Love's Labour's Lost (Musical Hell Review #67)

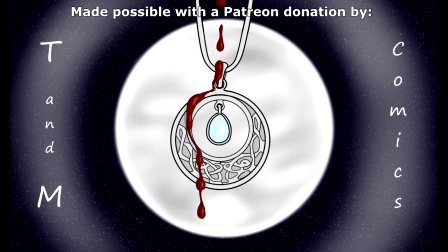(0:00)
Demon Hunters, Warring Gods, and Forgotten Worlds await with TNM Comics. Click the links below to enter their fantastical realm. Greetings, mortals!
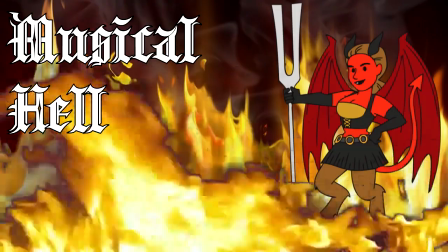(0:10)
Welcome to another session of the Infernal Court in Musical Hell.
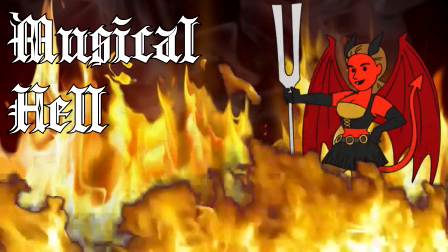(0:14)
I'm Diva, your judge, jury, executioner, and minor character who delivers an important announcement in the fifth act.
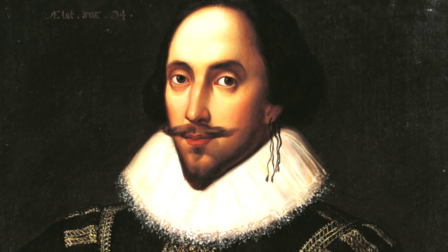(0:22)
Taking Shakespeare's plays and setting them in a different time and place is a common device, and it's easy to see why.
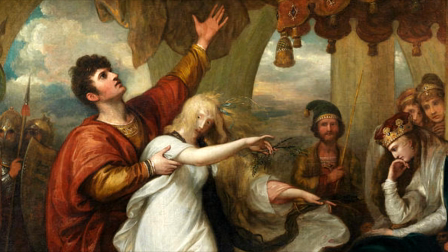(0:28)
On one claw, his work is timeless.
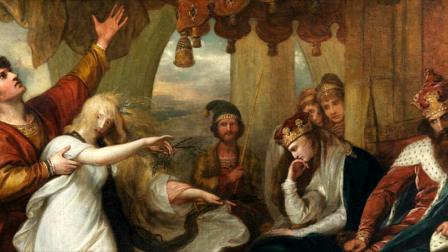(0:30)
Stories of love, vengeance, and the follies of human nature, written in magnificently vivid and poetic language.
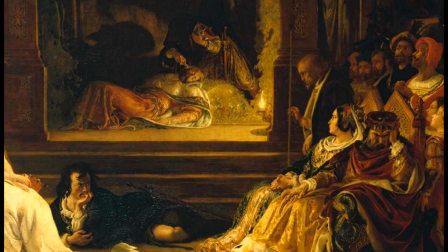(0:38)
But on the other, the Elizabethan vocabulary and long speeches can feel intimidating,
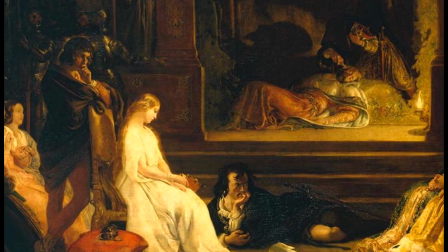(0:43)
especially for those whose memories of Shakespeare comprise mainly of boring high school English classes.
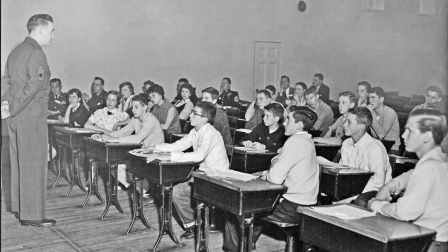(0:49)
Setting a play in, say,
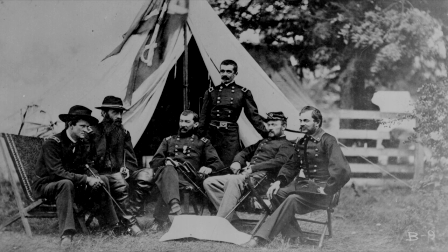(0:51)
the 1950s or during the Civil War provides additional context which can help audiences understand and relate to the characters and plot.
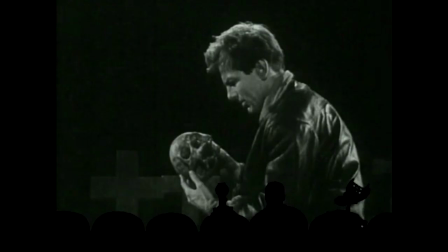(1:00)
Unfortunately, it also results in a lot of really, really bad productions, including our next offender, Love's Labor's Lost.
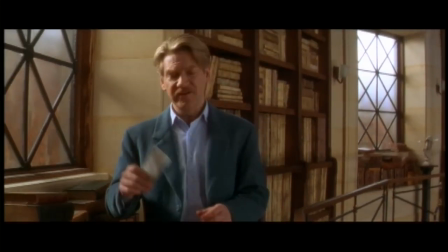(1:10)
This movie comes to us via Kenneth Branagh, without a doubt the most famous Shakespeare interpreter working in film today,
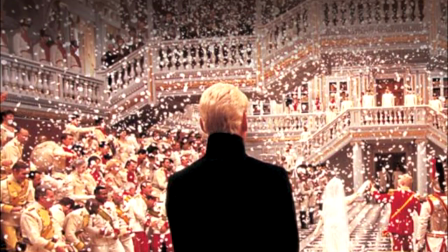(1:17)
and followed his massively ambitious, four-hour-long, completely unabridged version of Hamlet.
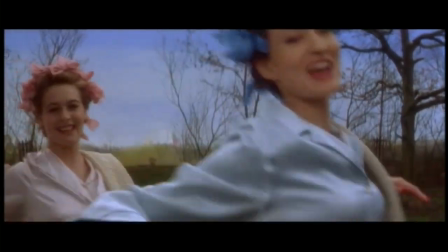(1:23)
For Love's Labor's Lost, he went the opposite direction,
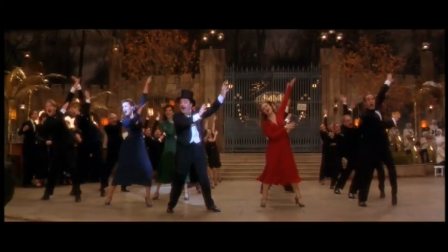(1:26)
making heavy cuts to the text and inserting songs from 1930s musicals in an attempt to make the material more approachable.
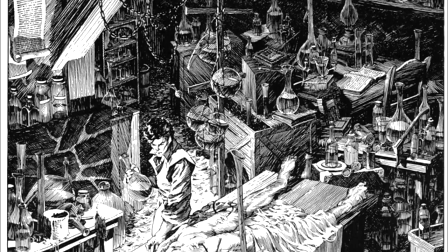(1:34)
Which, as it turns out, is a bit like Victor Frankenstein stitching a bunch of body parts together trying to make an attractive human being.
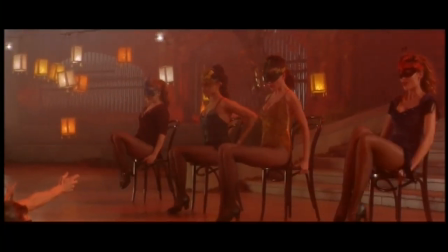(1:41)
So let's dissect Love's Labor's Lost and see where it lost the plot.
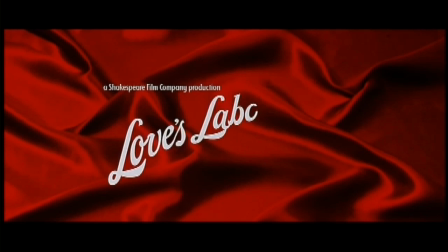(1:46)
The credits are done in a vintage, golden age of Hollywood style to set the tone.
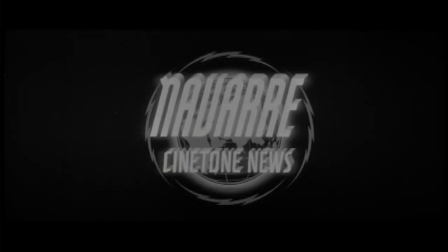(1:53)
and we settle in, expecting the unmistakable, lilting, musical rhythm of Shakespearean verse.
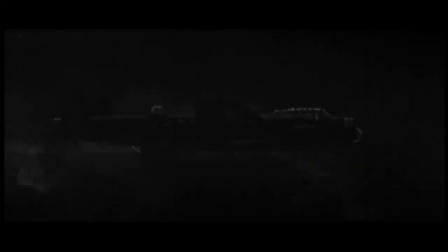(2:01) September 1939. Ominous clouds of war may be gathering over Europe, but here in Navarre, the young king,
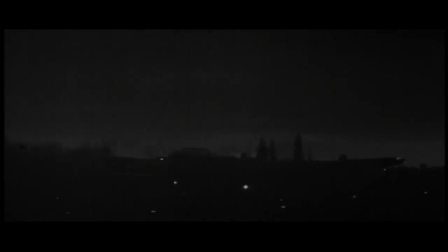(2:07) seen here returning from military maneuvers, has announced an audacious plan for himself and his court.
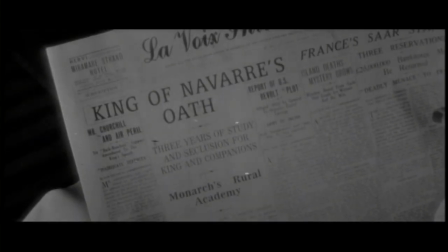(2:14)
Or not. These newsreels pop up a lot throughout the movie to explain the plot, and their sin number one.
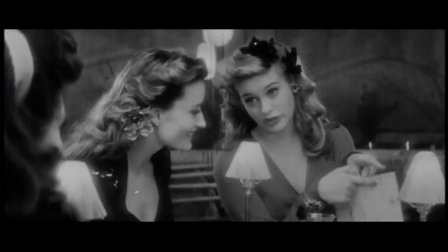(2:22)
To begin with, it's a pretty clear indication that Branagh doesn't trust the audience to be smart enough to follow along without a bit of hand-holding.
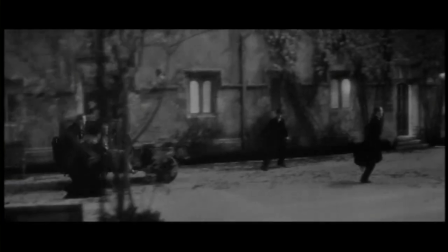(2:30)
Second, it makes the juxtaposition of the classical language with the more recent setting disjointed instead of smooth.
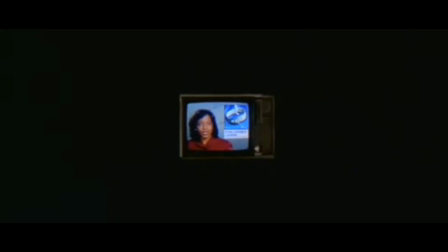(2:37)
Baz Luhrmann, of all people, managed this better by reworking the prologue of Romeo and Juliet as a series of media reports,
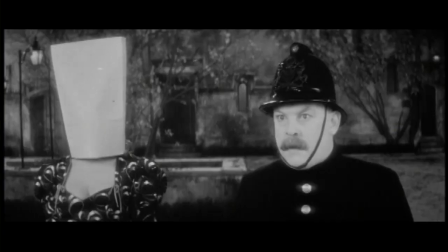(2:45)
making it feel urgent and modern. This is just odd and unnecessarily direct.
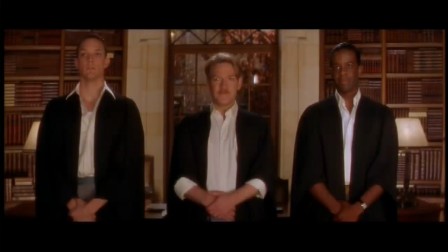(2:51)
The premise of the play is that the King of Navarre and his buddies have decided to devote themselves entirely to scholarly pursuits,
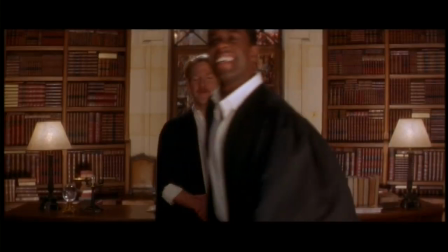(2:59)
taking a three-year vow of fasting and celibacy.
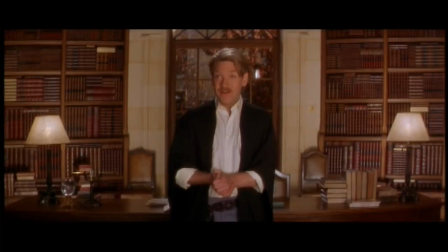(3:02)
Two of them, Longueville and Dumaine, sign on readily, but Barone is more reticent, possibly because he's played by Kenneth Branagh and, as the oldest and most well-spoken of the bunch, doesn't need an extra three years of college.
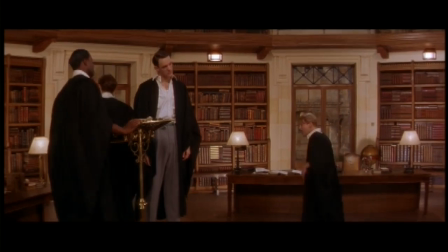(3:14) What is the end of study? Let me know. Why, that to know, which else we should not know.
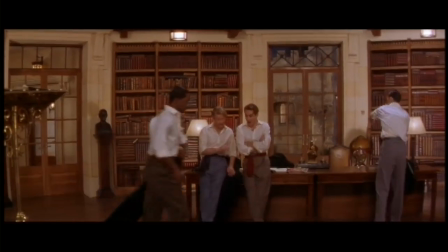(3:21) Things hid and barred, you mean, from common sense. Aye, that is study's godlike recompense.
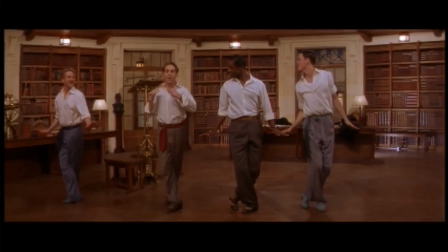(3:26)
But hey, why say it when you can sing it?
Take a lesson from me, I'd rather Charles know.
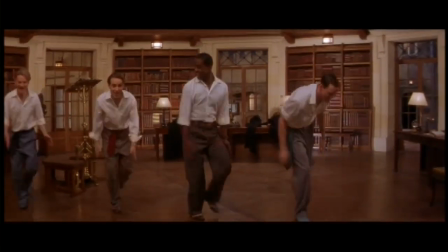(3:34) Think of what you might be, I'd rather Charles know.
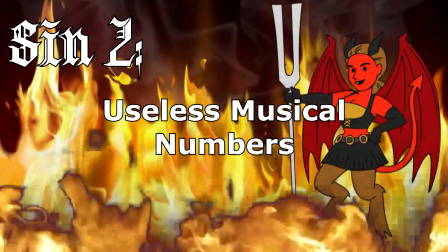(3:39)
In this case, because singing it is going to be sin number two. If your song isn't going to forward the story, and let's be honest,
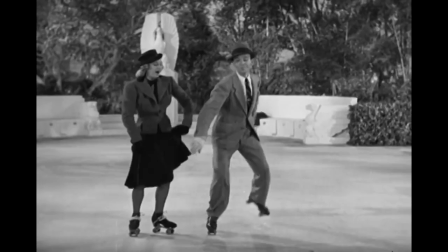(3:48)
most of the songs in the early movie musicals this one imitates didn't, then it needs to be able to stand up on its own merits of artistry,
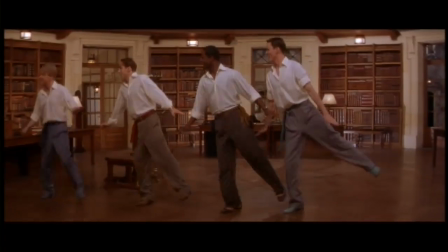(3:56)
and the songs on display here don't.